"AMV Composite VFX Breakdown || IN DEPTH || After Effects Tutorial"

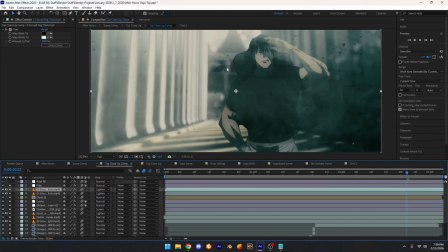(12:14)
So if I add this on top, if I add it on, you could tell the difference. It really crushes the colors and makes them pop out more. So like, it makes everything look a little more cinematic, because this looks kind of a little desaturated. This adds a little more saturation plus some more colors to it. It's hard to explain, but this effect's really nice.
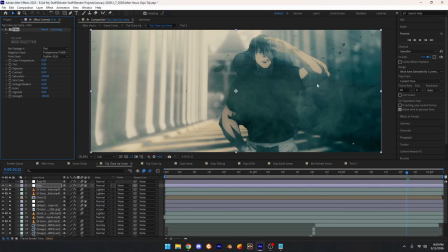(12:34)
You can always change everything too. So I change it to here, makes it look a little more brighter, a little more kind of night, good daytime, I guess.
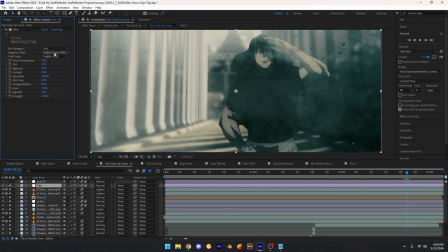(12:43)
Add this, same thing. It just depends what you do. I don't really understand much of this stuff yet, so it's just you mix them together. I usually just keep, if it's Fujifilm, I'll keep Fujifilm on this one, Fujifilm on this one, Kodak on this one, Kodak on that one. Just kind of keep them the same. Don't have like Kodak on this one and the Fujifilm on this one, but this one kind of looks good.
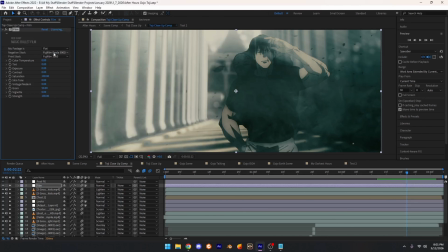(13:02)
You could mix them together, but sometimes they don't really add together if they're two different things. But like I said, I'm not really a big stock guy, so I don't know much about film stocks and everything. So if you're pro in that, then you got that, you know. So that's that. Like I said, changes a lot to it.
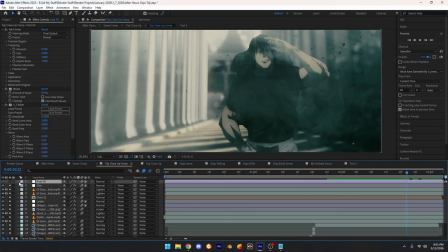(13:22)
Kind of makes it a little more cinematic. So then the final thing, like I said, was just adding some grain, some noise, and some flicker.
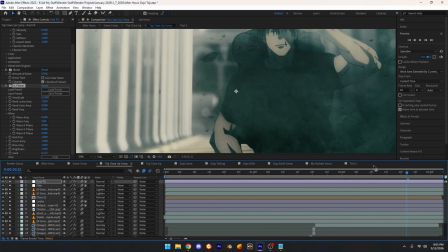(13:29)
And not noticeable, but you know, the image flickers obviously.
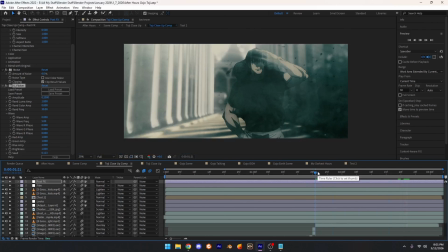(13:34)
So if we play it, let it load or whatever, if you can see,
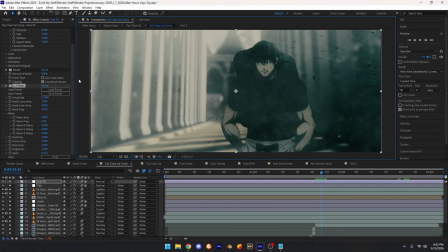(13:41)
it kind of just flickers, which, like I said, adds a little more realism to it. But yeah, so that's basically that scene right here.
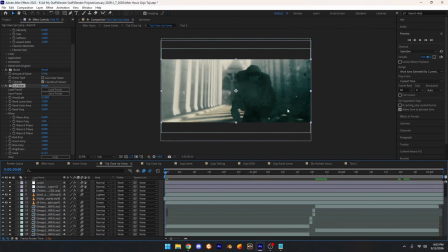(13:49)
That's how I did everything for this Toji scene. So that's the first one, basically.
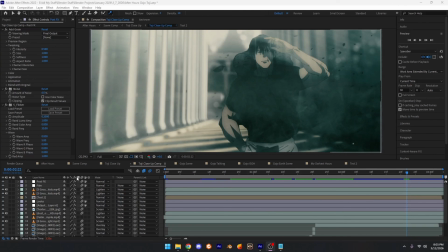(13:55)
You guys, before we move on to the Gojo scene, I wanted to tell you guys another thing I do. This isn't really, it doesn't really add to this. It's just more of like my transitions I do, kind of what I do between transitions. It just depends on the edit too, but for this edit, what I did was, once I was done with everything, I layered everything, it looked good, looked perfect to me.
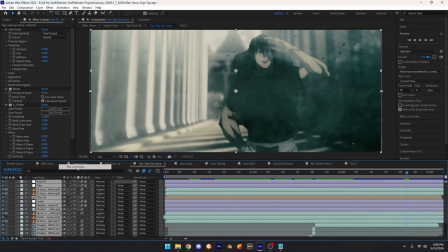(14:15)
I pre-composed everything, so I'll Control A, right click, pre-compose, name it, just whatever, blah blah blah.
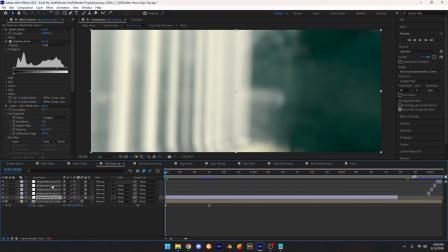(14:22)
I moved it all, clicked OK, and then it created this, which once it creates it, it'll be something like this.
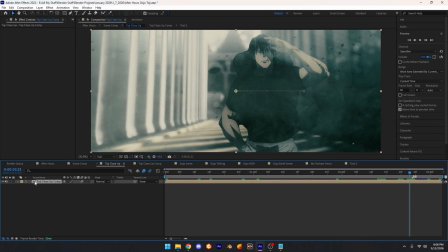(14:29)
It should just have this right here. It'll turn into this tan looking thing or whatever color you have it set to.
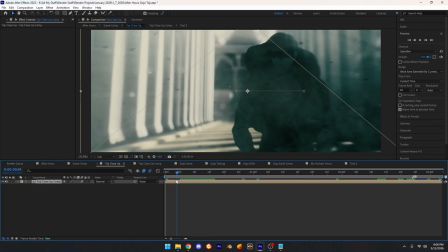(14:37)
What I did basically, I zoomed it in, so I basically made it zoom out, if it loads, but it just zooms out.
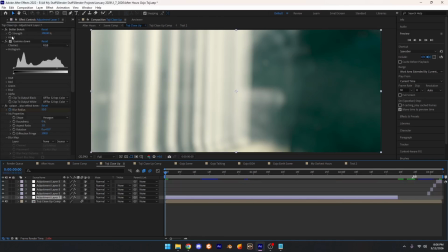(14:44)
And then I added this plugin, which makes a camera lens blur,
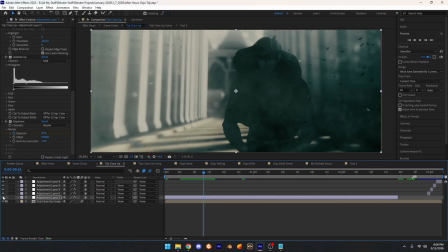(14:49)
which if we get rid of it, looks really cool. Looks awesome, actually. I love this plugin. Kind of has like a camera lens blur, but not just any normal blur.
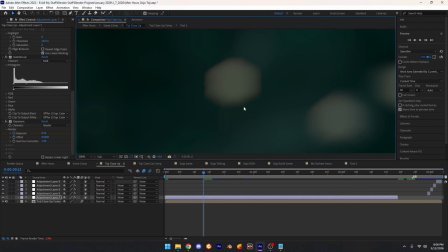(14:59)
It has bokeh, which makes the camera look like basically a hexagon, if that makes sense.
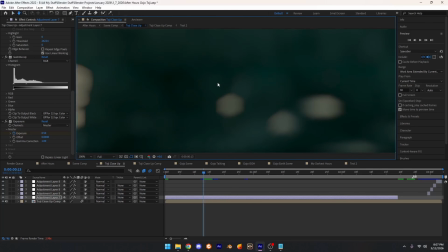(15:05)
It's hard to explain, but it blurs it into hexagons, which makes it a lot more beautiful, a lot more cinematic.
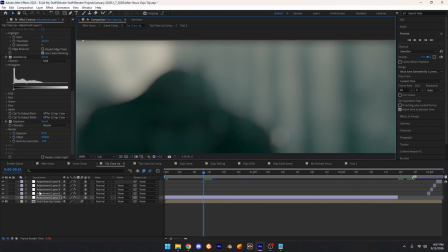(15:11)
Rather, if we just added like a, I don't know, Gaussian blur and cranked it up, doesn't really look good, you know.
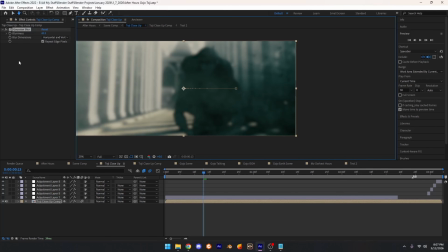(15:23)
Even if I toned it down a bit, it doesn't really look that good. Compared to if I just added this, it looks a lot better.
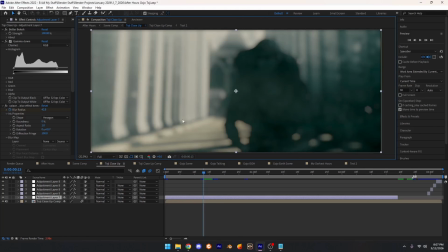(15:30)
It's hard to tell the difference if you're just someone who just doesn't really use much blur or know different types of blur, but this plugin's amazing. If you want this plugin, I think you have to pay for it, and if you don't have to pay for it, then it's free. But if it's something you pay for, just pay for it. I mean, just support creators and stuff.
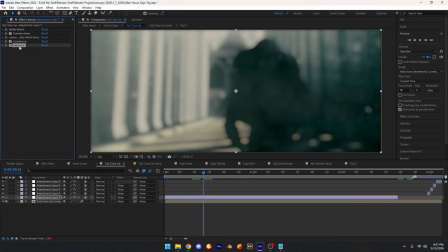(15:50)
But if you want the plugin, I'll put a link to it in the description, a place you can get all these plugins and everything, which obviously are in legal ways, obviously.
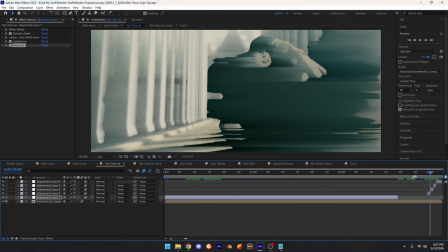(15:58)
But yeah. And then at the end, I just added these effects, so like Twitch, Pixel Sorter, Minimax, Twitch.
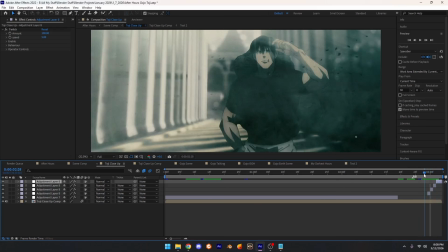(16:08)
Just kind of like transition effects, so it transitions into the next clip, basically. So it does that. That's pretty much it for that. But yeah, let's move on to this Gojo scene right here.
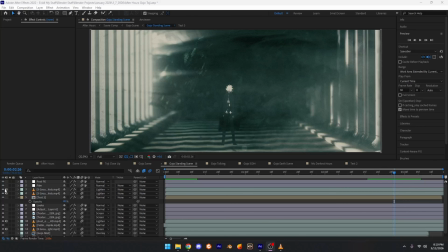(16:19)
Okay guys, now we're on to the Gojo scene.